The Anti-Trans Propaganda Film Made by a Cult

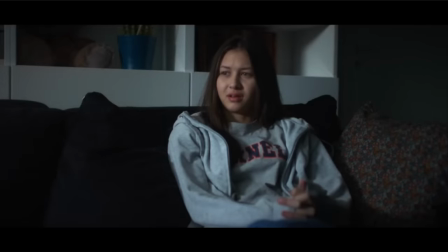After the opening sequence of the movie acts as a primer,
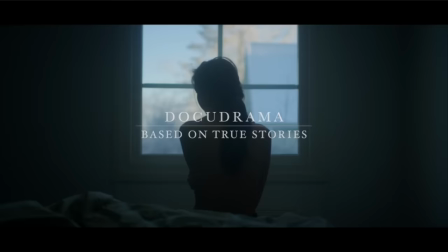framing the entire film as one leading to a sinister ending, We're just getting pushed through this pipeline of surgery.
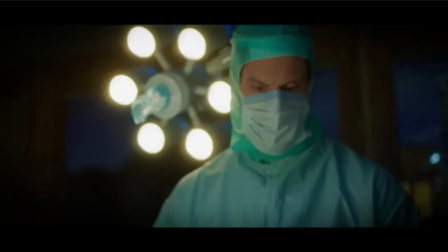It's a political agenda being worked out, and kids are sort of a test subject.
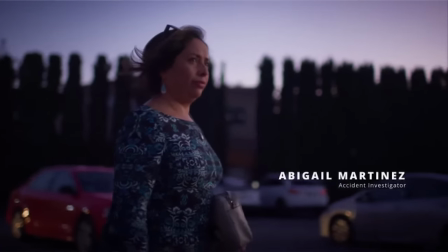Gender Transformations officially opens up on Abigail Martinez,
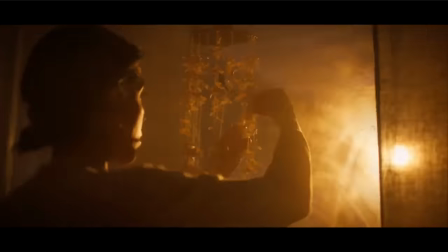connecting her story and voiceover visually to the dramatic reenactment that will weave throughout the film.
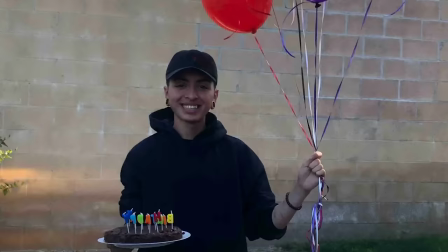The real world Abigail begins talking about her real-life child, a trans man who went by the name of Andrew and used he-him pronouns,
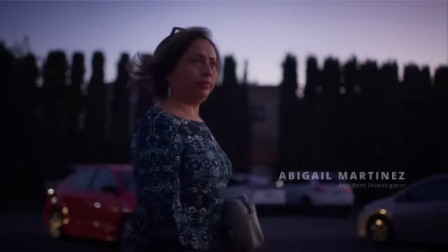which we are going to be using throughout this video despite the film itself deadnaming and misgendering him throughout. From her perspective, Andrew's mother Abigail states that Andrew grew up a beautiful, happy, girly girl emphasizing inherent femininity.
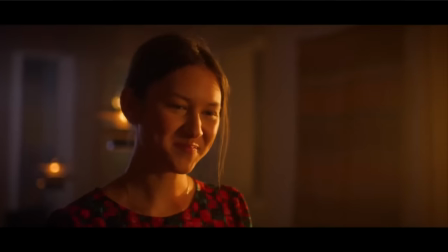She grew up as a happy little girl, that girly girl in the family.
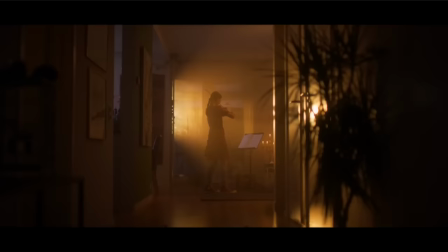She was the most beautiful and happy little girl.
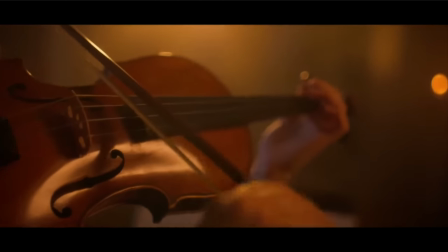As we hear Abigail's words, we are introduced to a fictionalized version of their family,
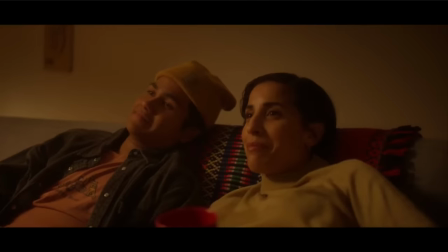as the fictional Abigail and her cisgender son enjoy a peaceful violin concert from the fictionalized Andrew,
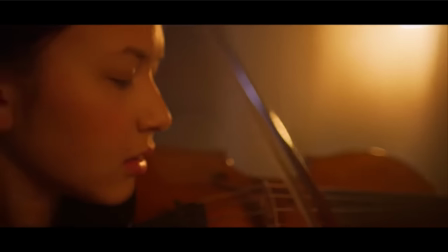who eventually goes by Evan within the film's narrative.
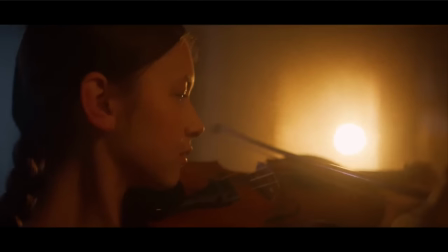Fictional Evan plays a concert to Golden Light in a feminine floral dress, the film's language underscoring his femininity.
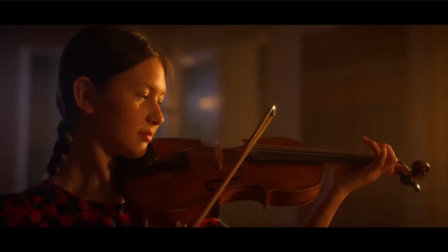All of this is gender transformations presenting and emphasizing an untainted peaceful
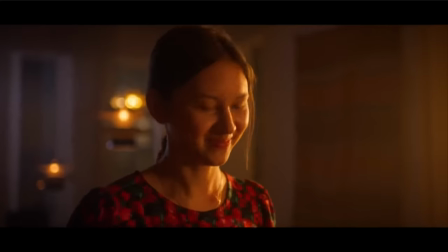time before the transgendered agenda corrupted this poor small family.
That second verse flows perfectly now.
And starting here reveals the film's core intention.
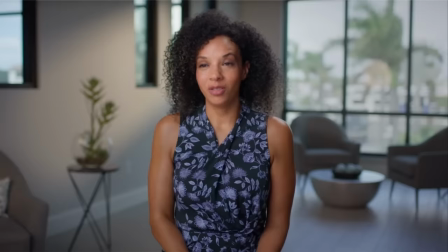While the movie presents itself as a talking head documentary intercut with a reenactment, the reenactment is actually the entire point.
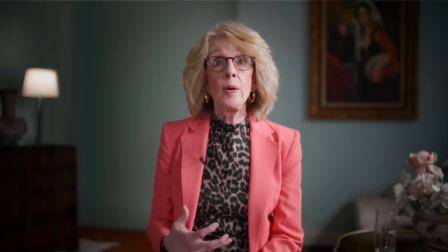The talking heads are here to give a sense of credence to the drama because experts, who we will see are anything but,
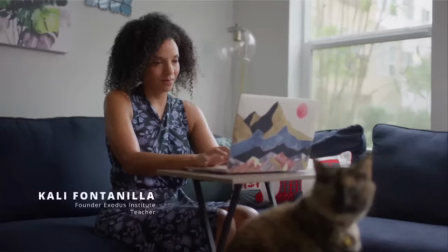explain that what you see actually happens.
My name is Kali Fontanilla and I am a former public school teacher of 15 years.
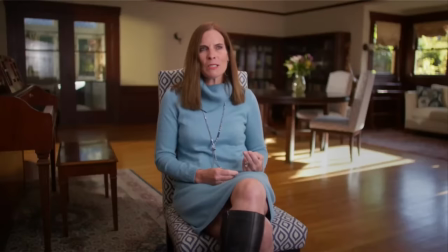Hundreds if not thousands of parents? Our stories are all the same.
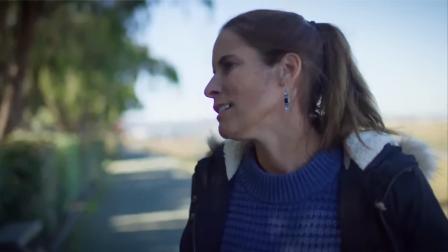The film isn't worried about using actual expertise to be persuasive,
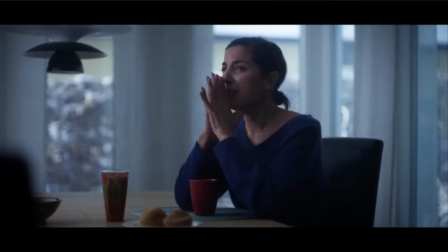but is using its aesthetic to instead buttress its emotional argument that is generated by the drama.
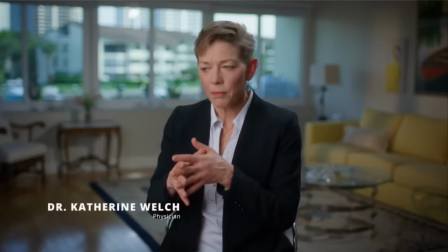As we go through, I'm going to highlight and debunk the film's intentional disinformation and what that ultimately reveals about the film's biases. But ultimately, my effort to present information in order to debunk will not disprove the film's narrative to someone who has bought in entirely on its emotional appeal, because the facts here don't matter to the filmmakers, and they hope to their audience. The film's emotional pathway is the more critical narrative that we have to track.
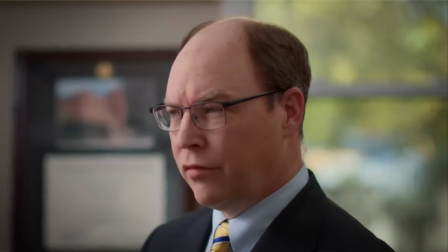It's what leads its audience through the supposed facts that the interview segments are trying to present as the truth.
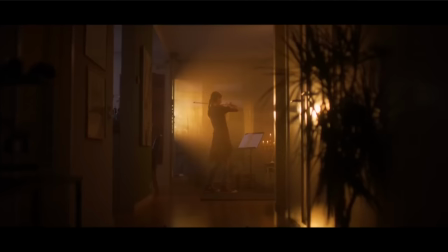So, starting at this idyllic opening, the film plays into the fears and anxieties that its audience was already primed to expect.
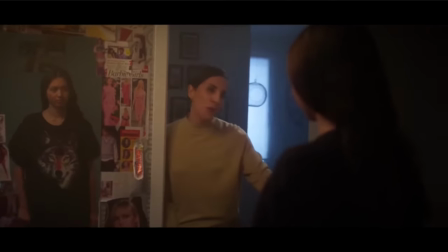Many parents who are terrified of their children being trans are looking for information, any information, about something that they don't understand in their child's life. These parents believe that they have paid so much attention to their child that they couldn't have missed something that was internal to them their child would have told them or they would have intrinsically known. And so it must be something external that came in instead of an earnest feeling by their child.
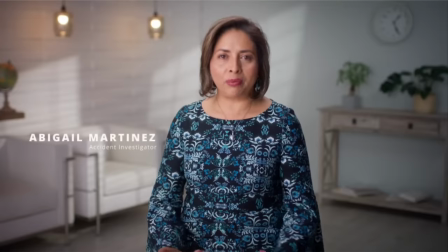You know, I went and seek for help at school to keep an eye on my daughter not to make her, you know,
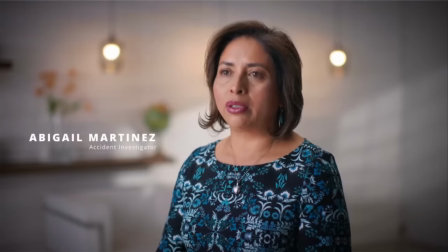believe that the transition is what's going to make her happy.
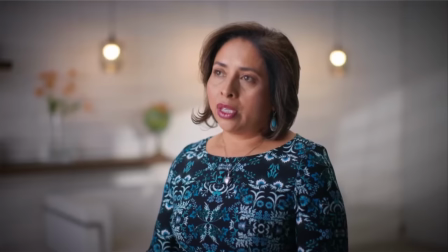I believe the psychology sent her to this group, LGBT, that they have a club that they have a school.
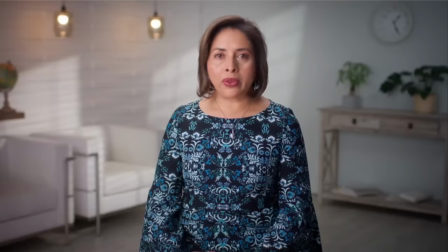I didn't know about this at all.